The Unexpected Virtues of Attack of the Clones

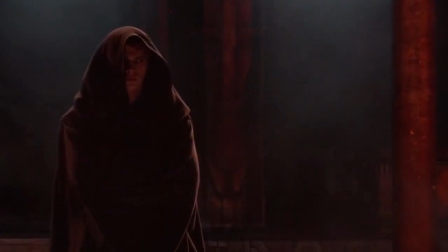(4:09)
This brilliantly foreshadows the way Anakin will try to manipulate the Force to save Padme, the crutch of his fall to the dark side.
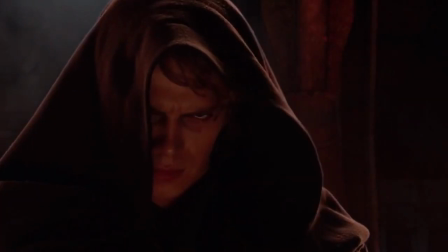(4:16)
Both themes are distorted, showing that this decision will not bode well for either the balance of the Force, or Anakin and Padme's relationship.
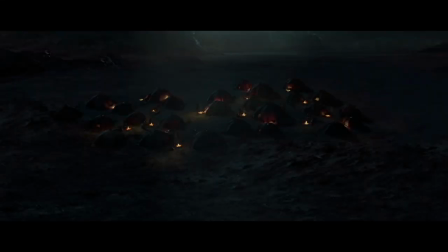(4:24)
Very cool. Okay, now for image.
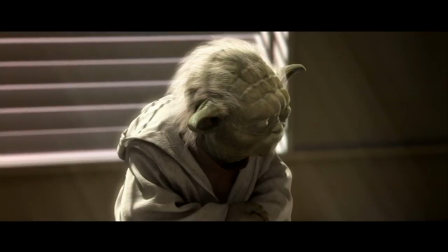(4:29)
This is often where a director shows the most mastery, where they tell the story with the camera.
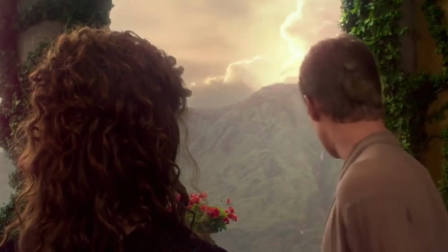(4:34)
Yes, George Lucas is not a very inventive director of dialogue,
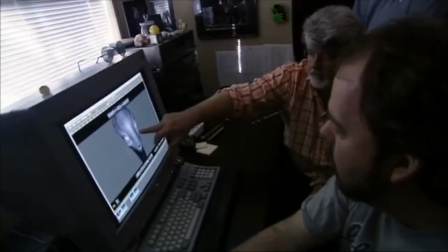(4:39)
but he is an exceptional visual director, and he comes to life during the action sequences of Attack of the Clones.
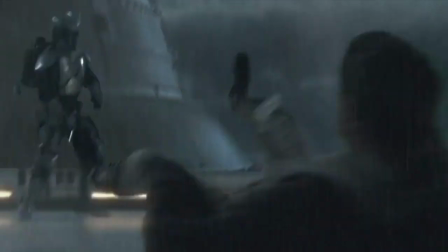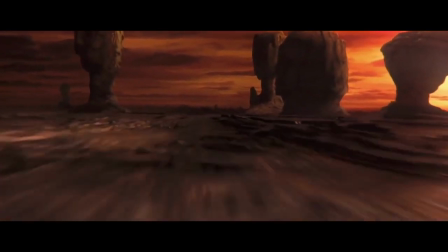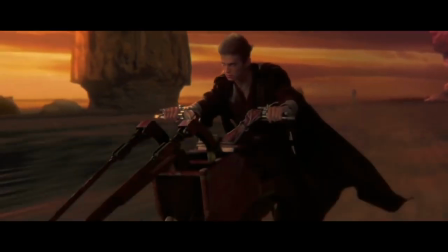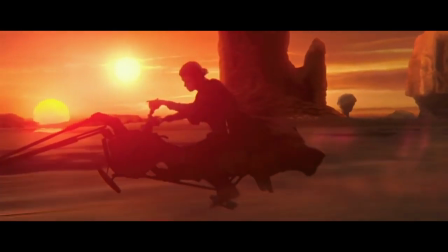(5:10)
Man, that just looks awesome.
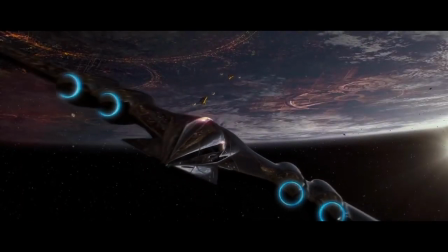(5:13)
Generally speaking, the look of Attack of the clones is distinct from both episode 1 and the original trilogy and the palette is rich and striking.
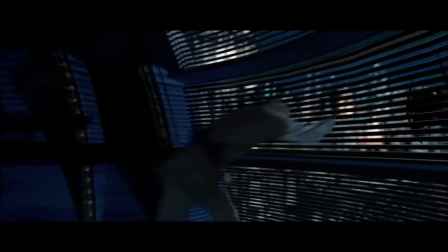(5:21)
My favorite sequence in the film is the opening action scene on Coruscant where Obi-Wan and Anakin chase the bounty hunter who attempted to assassinate Podme.
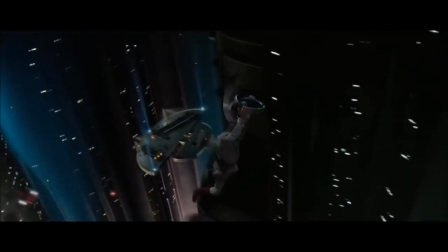(5:30)
This is a true blue bonafide Star Wars action scene right at home with the best of the rest of the series.
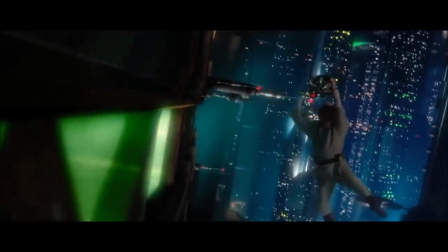(5:36)
Lucas puts us convincingly into the skies of the mega city of Coruscant as Obi-Wan clings to the assassin droid.
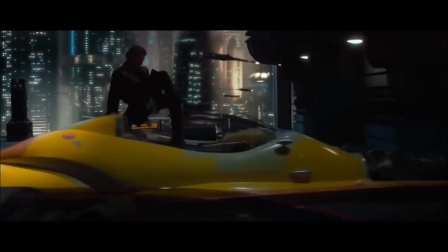(5:44)
Lucas smartly had Coruscant evolve, or really devolve since episode 1,
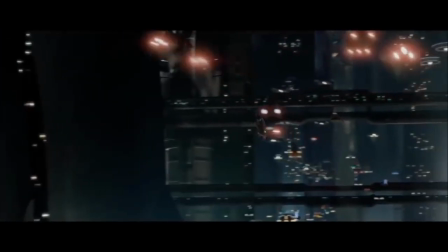(5:49)
from a shiny city to a slightly dystopian sprawl reminiscent of Blade Runner. And here's a nice little nod to that film.
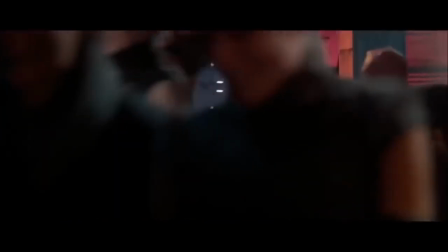(6:00)
But it's not a carbon copy, and this feels like a uniquely Star Wars place, and shows the way that the dark side is starting to seize control and corrupt the universe.
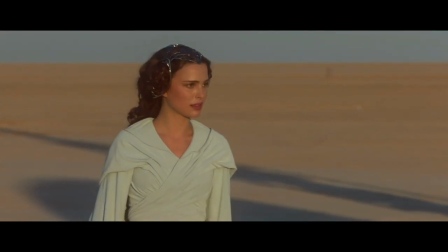(6:09)
My favorite moment of visual storytelling is one simple little shot back on Tatooine.
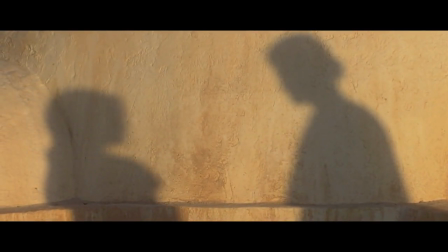(6:14)
When Anakin is leaving to go find his mother, Lucas chooses to shoot their shadows against the Lars home, a rare moment where Lucas has a brilliant idea in a dialogue scene.
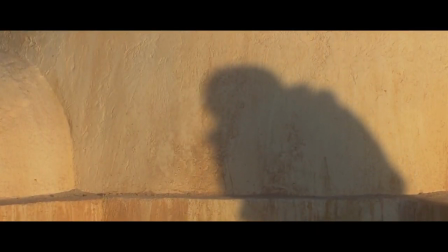(6:23)
This spices things up a little visually, but more than that,
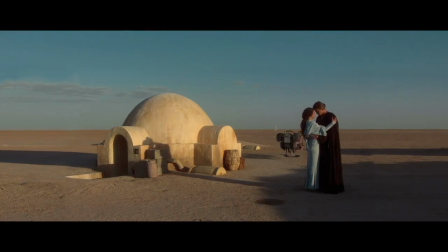(6:27)
I love how this tells the story of the shadow that Anakin and Padme's relationship will cast in the Star Wars universe, and literally here the Lars home.
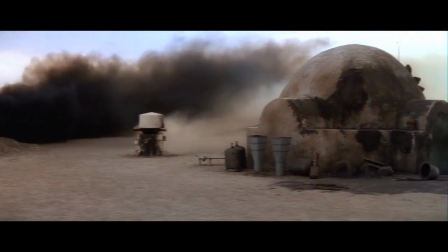(6:36)
Remember, events set in place by Anakin and Padme's children, Luke and Leia, literally destroy the home and its occupants.
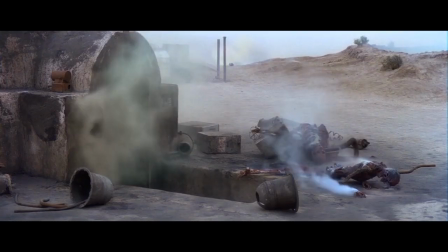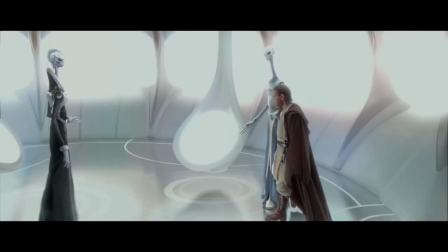(6:53)
And all they wanted was to farm moisture. The story of Attack of the Clones is my last point, and bleeds into my conclusion.
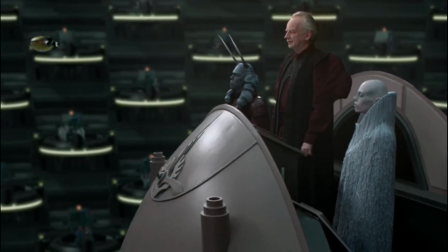(7:02)
You have to hand it to Lucas for inventing an entire universe of politics and philosophy, even if most fans weren't all that interested in it.
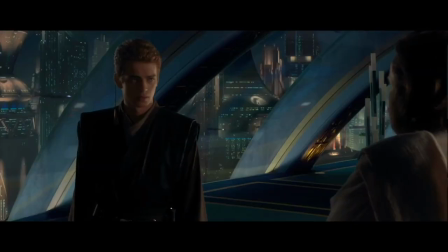(7:10)
This choice made Star Wars more of a Shakespearean epic, and, a love or hate the midichlorians,
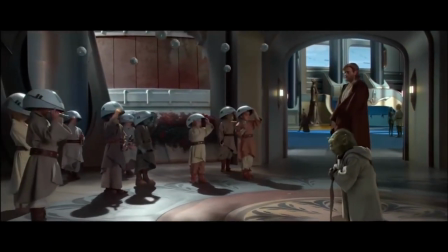(7:15)
the lore of the prequels injected a rich spiritualism and history into Star Wars that just wasn't there before they came along.
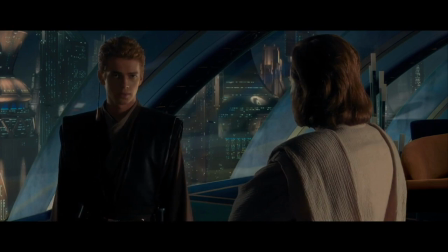(7:22)
I'd also argue that so much of what Star Wars fans love about the Star Wars universe and think about as being authentically Star Wars is dependent on the prequels.
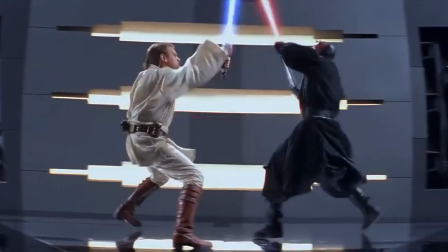(7:31)
For example, when you think about a lightsaber duel,
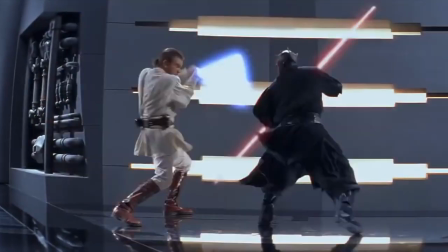(7:34)
chances are you think of a fast-paced acrobatic one from the prequels, not the slower, somewhat arthritic ones of the original trilogy.